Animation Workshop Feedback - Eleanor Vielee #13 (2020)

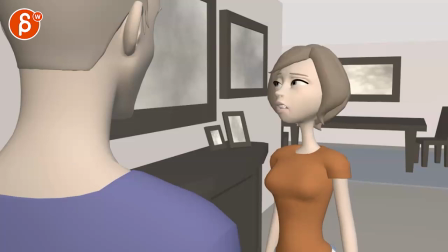0:04 All righty as always let's play this in full first there is sound halfway through
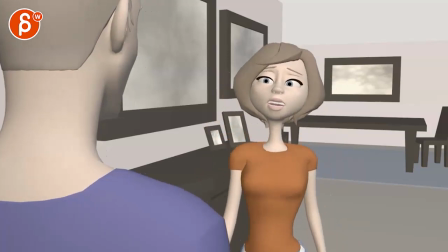0:09 I didn't come in from stupid's bill on last night's bus last
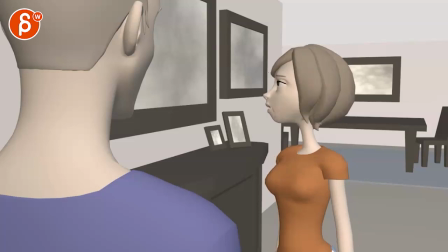0:16 night's bus
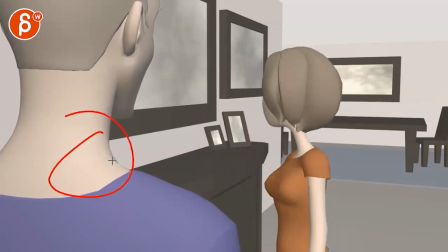0:18 okay hold on is this the camera no he has a bit of a move there I think generally
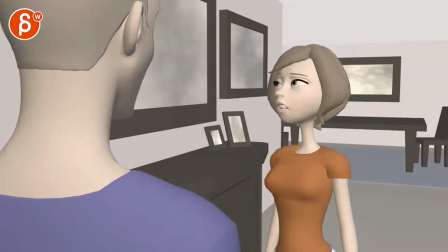0:30 the ideas are there I like that accent there it also works in terms of composition
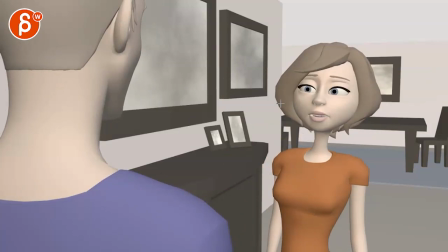0:39 we are in our thirds she is in the right area compositionally it works the island is a bit funky there it's
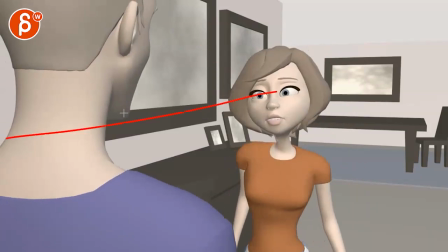0:49 a bit better ish bit weird hit
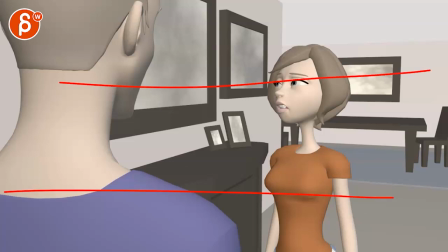0:55 low again if it almost bit to the right and then there's nothing here so watch out for the eyeline my thing here is that this i think personally i would give this bit more time where we can see a bit more in the face right now
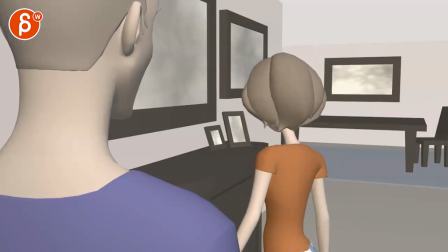1:12 she turns around and it feels like she's going for a head shake maybe this
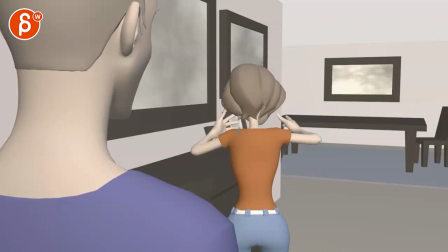1:19 definitely works with a broader move because we don't see her face but then watch out it's ever so slightly i can't even draw a straight line it's ever so slightly uh twins there and i wonder my thing is
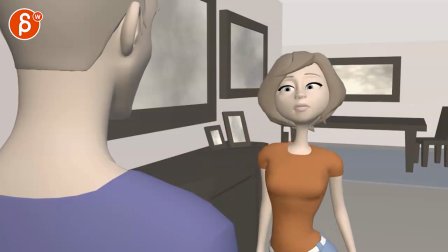1:33 i want is there anything we can do where it's a bit more just a bit more quote unquote original
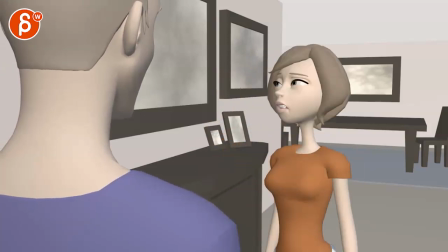1:40 and it's easy to say and really hard to do you have to do all the work but if i would approach this shot to me it would be you don't have to look at him i mean that's okay to be already disengaged but something where it's it might be from some emotion to another emotion or something a bit more of a change through there also
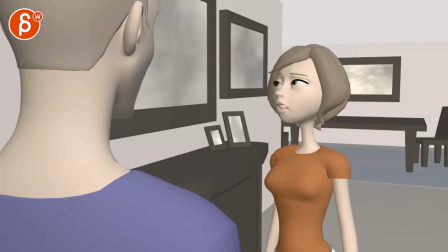1:59 this is again fairly straight in default so think about how does she feel right now but this just feels like the default rig pose with the arms brought down is there anything you can do in your posing she might just finish off
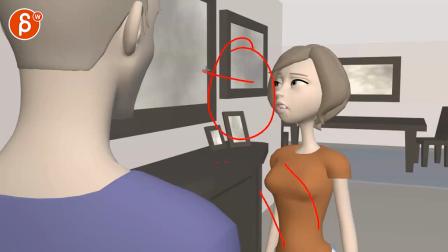2:13 from a gesture or you know be a bit more leaned in and just something and then she leans back something a bit more pose wise that
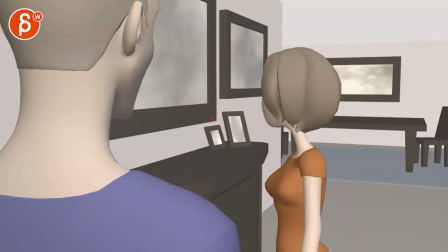2:21 will tell us something about the character and then this instead of that i mean you could do something since this is already here imagine
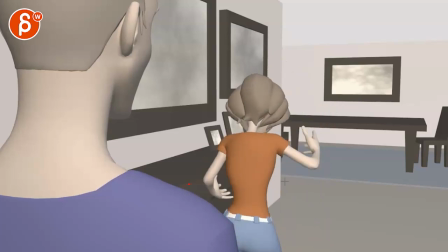2:30 she goes back and she's just so exhausted and angry that it's more that she leans on this where her hand is on this and she would have something where it's like i can't believe that you know we're talking about this on blah blah blah and get the lean on that hands on the shoulder a bit of a nicer line of
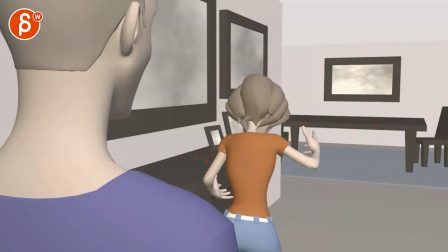2:47 action that and then she can still bring that arm down into a turn to lead into this now that being said
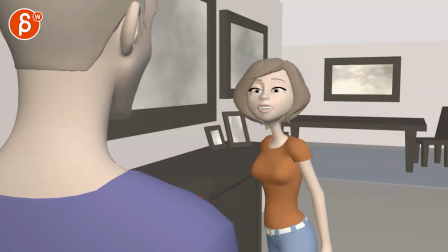2:56 I know you're turning this way I was going to say turn this way but again these are all very destructive notes I'm just thinking out loud this is what I would do
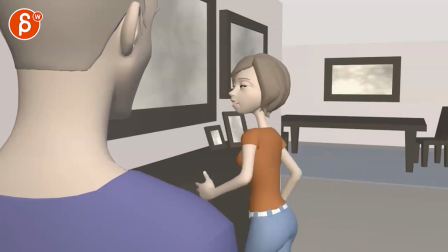3:03 something like that at least and then watch out from a from a technical point of view that doesn't quite feel like
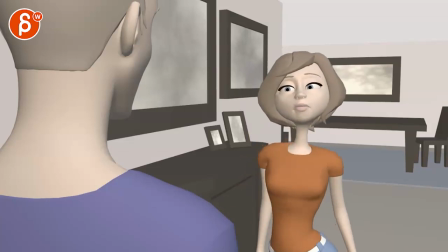3:10 a weight shift there just feels like a straight line there on the roots I see changes in the hips but then it just kind of stops abruptly and
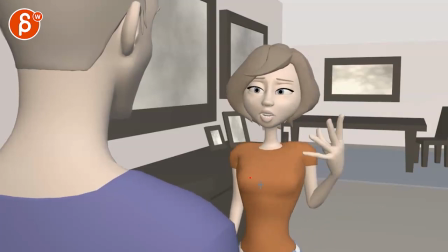3:17 then moves to the left and then has that arc through there it just feels a bit like this i think that could be worked on
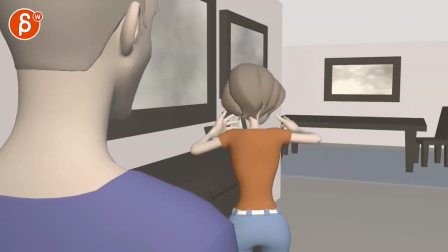3:24 a bit more in terms of the body mechanics where let's pretend you're keeping all of this where it
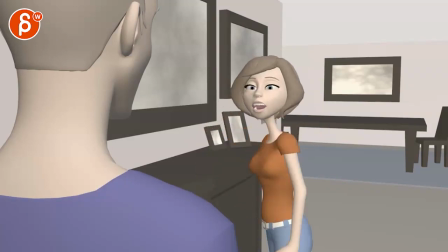3:30 also has that just
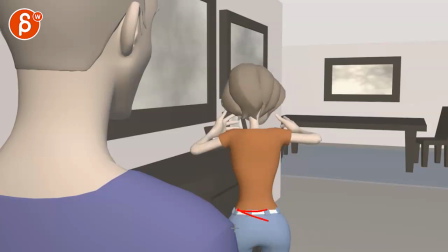3:34 a very straight rotation in there and i would go with a bit more of a weight shift turn and then with a slight rotation that goes into a translate for a
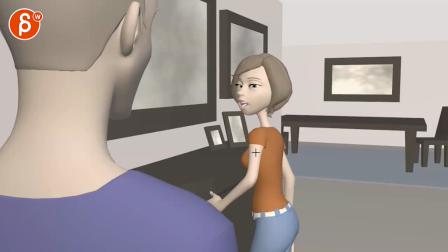3:42 weight shift then into a turn that might be led by the arm or the chest or more of the head and you are leading with the head here that's that's okay just as that slight feel of all of this here is moving as one here that rotation to me i would break that
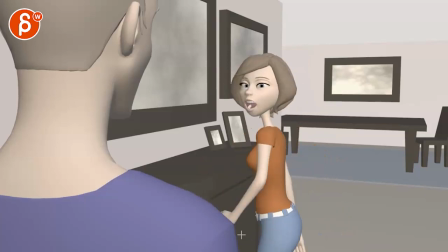3:59 up a bit more a bit more side to side just on that moving over step over then into this you want to feel
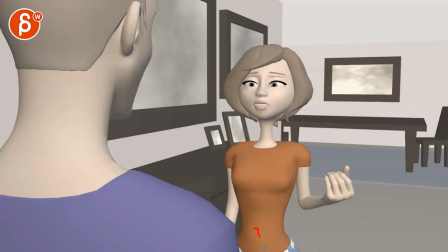4:07 the root going up a bit more then it can go back down and then back up again just a little bit so
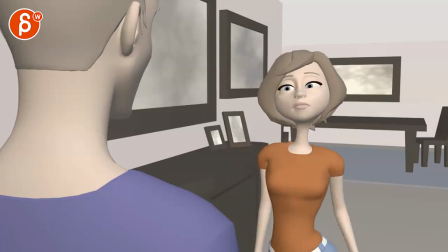4:19 it almost turns Italian there to gesture but again I'm wondering at least something like
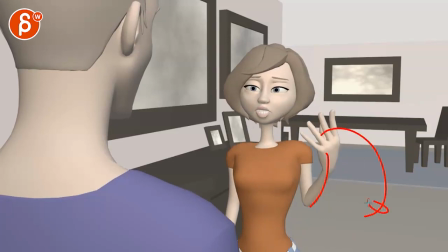4:25 that it's like at least it's not your typical arm up fan out gesture it's
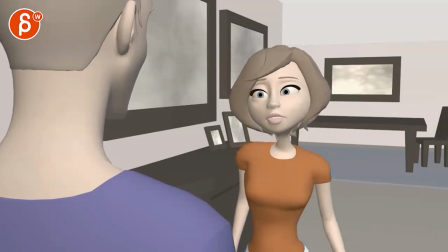4:33 it's helped by the hands by the fingers there but again I'm wondering if that could be something a bit stronger than
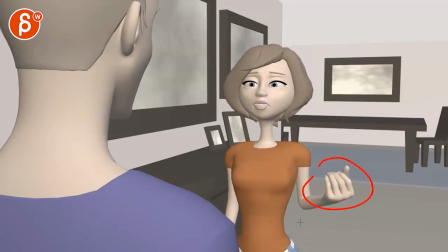4:43 just that again this is usually not done like this so I like that it's a bit more original unusual gestures but question for you and would you would you be able to explore that a bit more not that you have to act out the words but it could be something where it's like she has
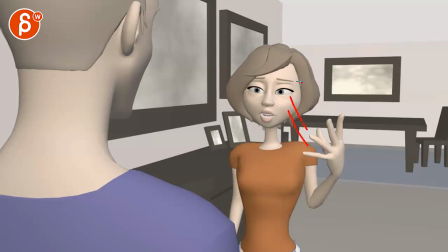5:04 maybe the hand on the head it's kind of not tapping the temple but something where it's like on the head and then hold on my webcam is turned off I was gonna act it out I'm gonna I'm gonna stop this and I'm gonna do a part
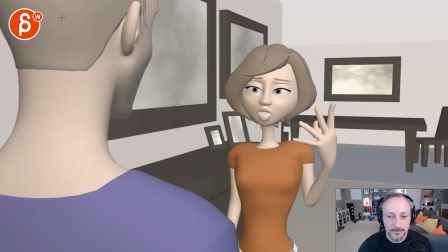5:19 two so if I can turn on my camera hold on so I mean she goes
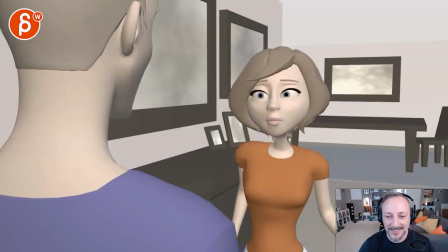5:24 stupidsville instead of just doing that
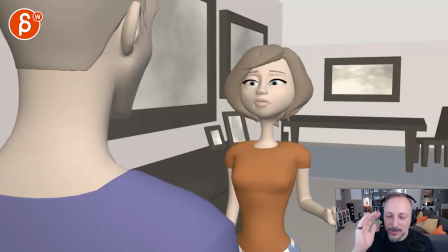5:29 could be something where it's like too black girl she is not just like you're an idiot something but something where it's a bit more like you in the stupid but then like it's it's almost a mix of that being stupid and then going into a gesture like that's
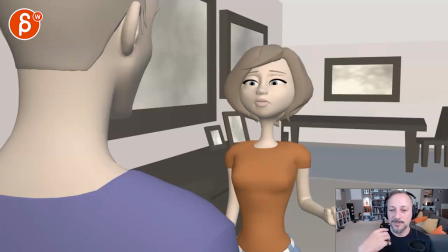5:41 what i'm imagining instead of just doing that arm uh fan out type of thing that's more common again i do like the fingers but what if we explore that more and what you do with the fingers there is at the end but you start like stupid you might
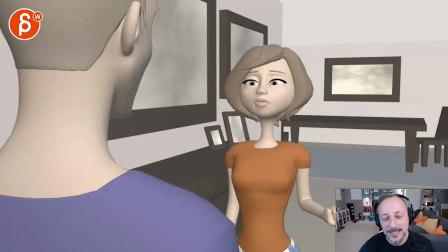5:56 do this and then get into that and then into this that's kind of what i'm imagining there i
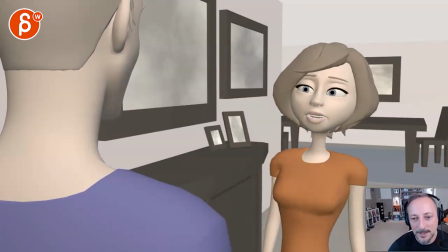6:03 do like this one still i like that i'm gonna take my camera off here i'd
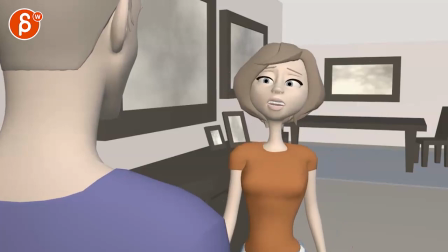6:11 like the accent on the head but again i feel like it could be then more
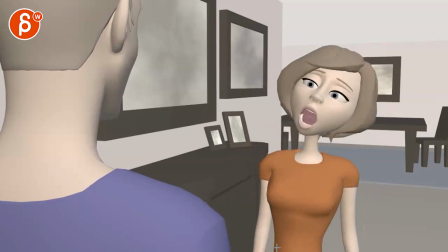6:17 incorporated into the body right now it feels mechanically how it just kind of translates in a straight way and it's kind of stops a bit of a harsh stop there you don't quite feel the stop it up as one leg stops that movement
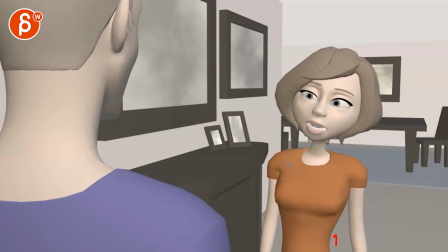6:31 and there's a weight shift and the root goes up a bit and it could be something where you involve the shoulders and arms a bit more this just feels a bit like it's just one big piece here moving where most of it is done in the head again i'm thinking you have to do a gesture but it could be something a bit more
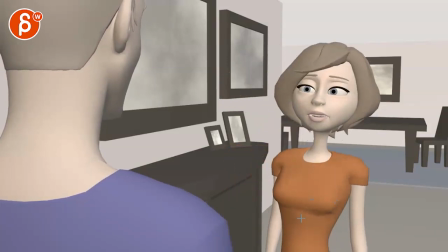6:46 involved that's bust where again if she could lean forward a bit more with arms back and then come back to that
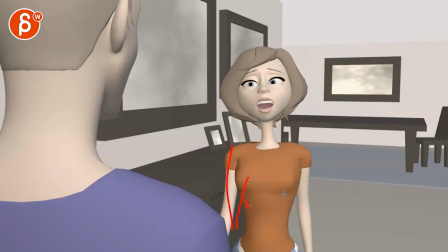6:54 position just something where you you want to break this up a bit more and involve that into your acting moment so it doesn't feel like again default default parallel twins and just kind of moving over,
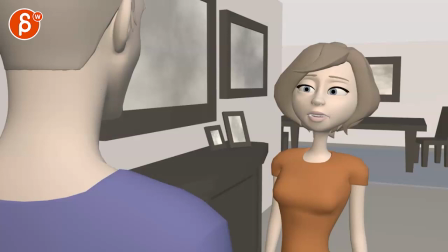7:05 if that makes sense. All right. Thanks. All right. There's an email. You can sign up. You can start whenever you want. You can submit whenever you want. You get 16 submissions. Either way, a like and subscribe would be awesome. All right. Thank you.